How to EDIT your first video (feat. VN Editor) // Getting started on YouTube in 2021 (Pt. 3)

And this is a really important thing because the less time you pass listening to the videos nonstop, the faster it's going to be to edit your video.
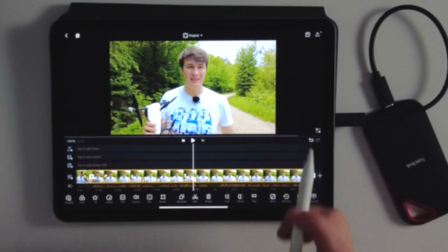254s
So next thing we're going to look at is right here. So I have a pretty big pause. We can see it in the audio here, or I take a pause when I'm talking.
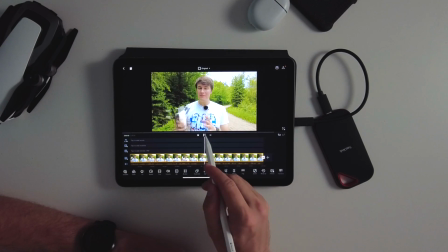261s
So if you listen to the clip, we see I had a little hesitation and took a pause inside the video. And we're going to create what we call a jump cut. And this is very typical of YouTube videos.
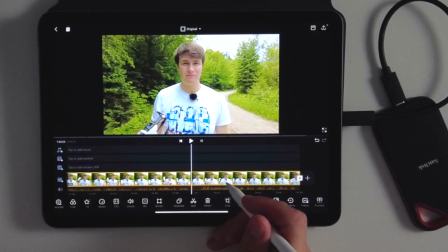273s
So we're going to come right here at the beginning of the cut. We're going to click on split right here.
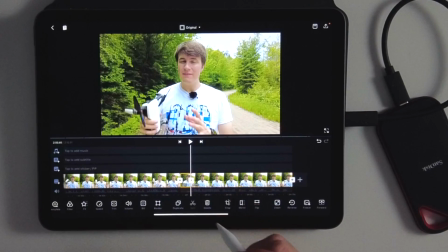278s
We're going to go at the end of the clip, click on split again, and we're going to remove this part of the video.
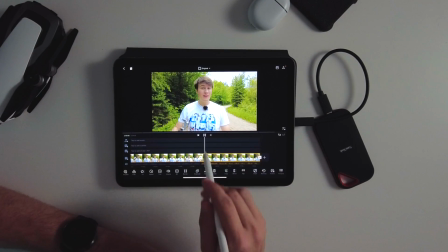284s
And now if we look back at this video, we're going to see it creates a cut that is really rough and not the best type of cut, but this is very typical in side of YouTube videos because you want to keep the pace going pretty fast. One little trick here, if you want to make this cut a little bit better, is actually to come here and go on the second clip right here.
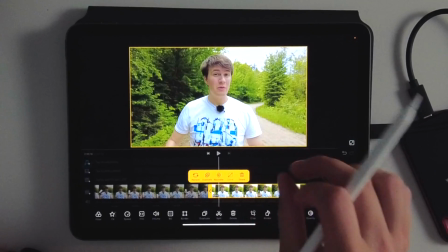302s
And now you can select the clip and you can see there's a yellow border that appears here. And now you can use your finger to make it bigger.
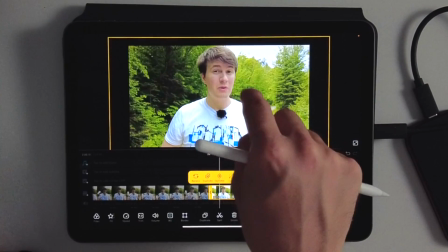308s
And by making your second clip a little bit bigger, it's going to make it look as if you zoomed in inside of that shot.
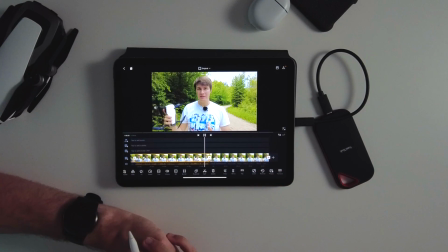314s
So it's going to make the cut a little bit more natural. So if we come back here, click on play, If you enjoyed this video, please let me know. we see that the cut now looks a lot more natural. And this is why in a lot of videos you actually see the people jumping forward and backwards, because it makes the video a little bit more entertaining to look at and also hides the cuts that you're adding inside of your video. Another thing I want to talk about is if I come here, I'm actually talking about noise inside of photos and realize it's not really that much of a problem.
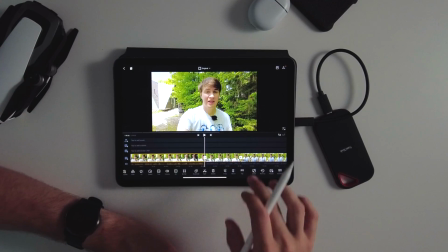339s
So this is a part of the video. I'm actually going to come here and cut it out.
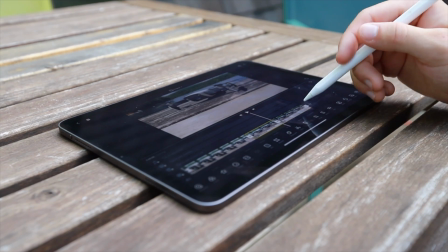342s
So this is very important when you're creating a YouTube video, is to cut out every part that you think is not necessarily the best one inside of the video. So it's really hard sometimes because you worked a lot, you passed some time filming the video, but it arrives sometimes that I cut out half of the things that I filmed outside, and this is just normal to get a better video in the end, because you don't want to have something too long, and if you're repeating yourself in the video, you definitely don't want to leave that inside of the video. So always cut down as much as possible. But now we're ready to go for the second step, and this is going to be adding our transition B-roll inside of the video here.
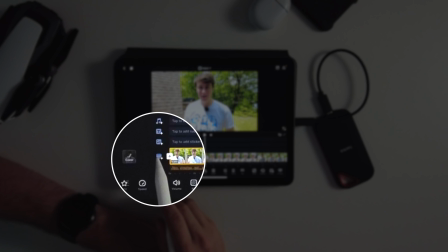376s
So first of all, we're going to come right here, and then we're going to click on the plus icon here to add more videos.
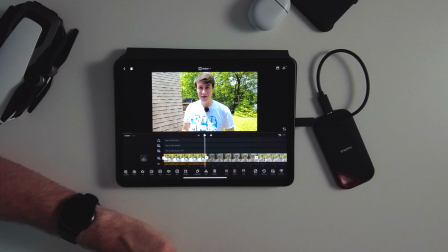381s
And here at the beginning, I had my intro, so I'm just going to add my intro right here.
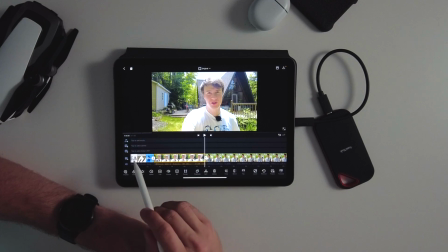387s
Then after this clip right here, we're going to go and search for some audio video I filmed for the transition right here.
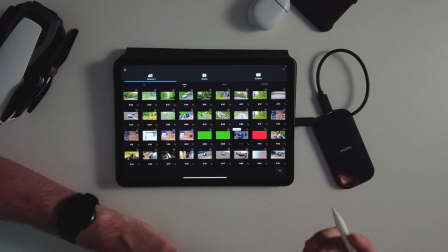395s
So this might take a few seconds for me to find the right clips I want. Okay, so yeah, we're gonna go with these 3 clips.
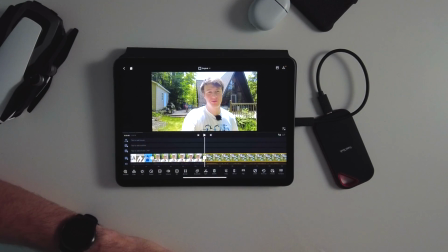400s
So now we're gonna add these ones right here. And now we're gonna add them. We're gonna see that they're pretty long.
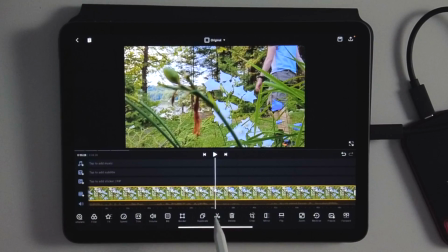405s
So I'm just gonna scroll through, try and find where I get in, remove this, see where I get out.
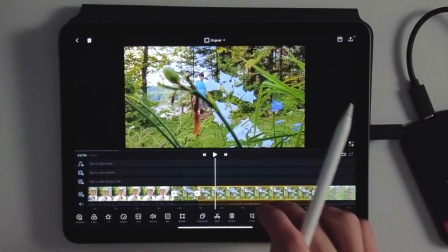414s
So I turn right here, cut it. Do the same for the second clip here.
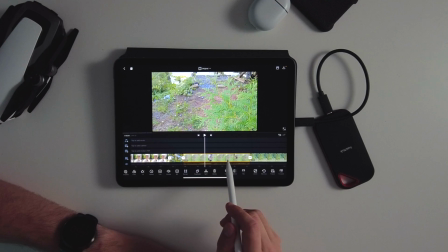420s
So this is actually the one I want to have at the end. So I get in right here, cut it. This is where I turn around. So I want to have it right before I finish turning around. So to rearrange a clip inside of VN Editor is actually really simple, and it's pretty similar to what other software allow to do.
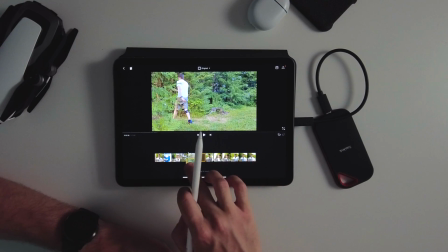439s
So you simply long press it here, and then you can move it around to somewhere else.
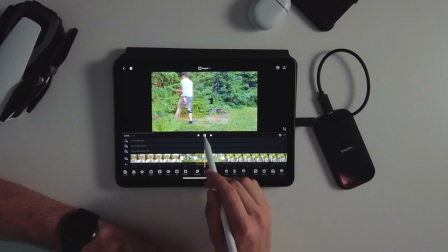443s
So if you look back at this, it's a little bit slow and a little bit boring. So one thing we're going to do is come back and really cut it down to be as quick as possible. So the clip should not be more than 1 or 2 seconds. So we're going to come back here.
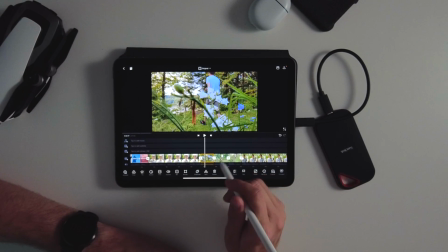455s
We're going to keep this one. I'm going to get in here. Probably just going to keep one step, remove it right here. Then we're going to come in this one here. I'm just going to keep when I'm in the middle here. So we're going to go here to here, cut again here.
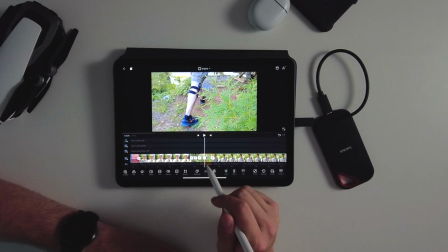470s
And finally, the last one here, we're going to keep when I have a step right here and turn around here.
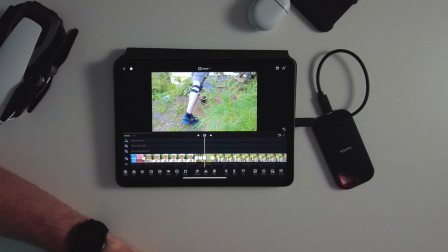477s
So now if you look at this, we're going to see it's much faster and it's much more snappier. And that's what we want, because we want the video to be fast and we don't want to be boring people with our transition between the different shots. So I'm going to continue editing all the other different transition B-roll, but it's the same idea that applies for each of them.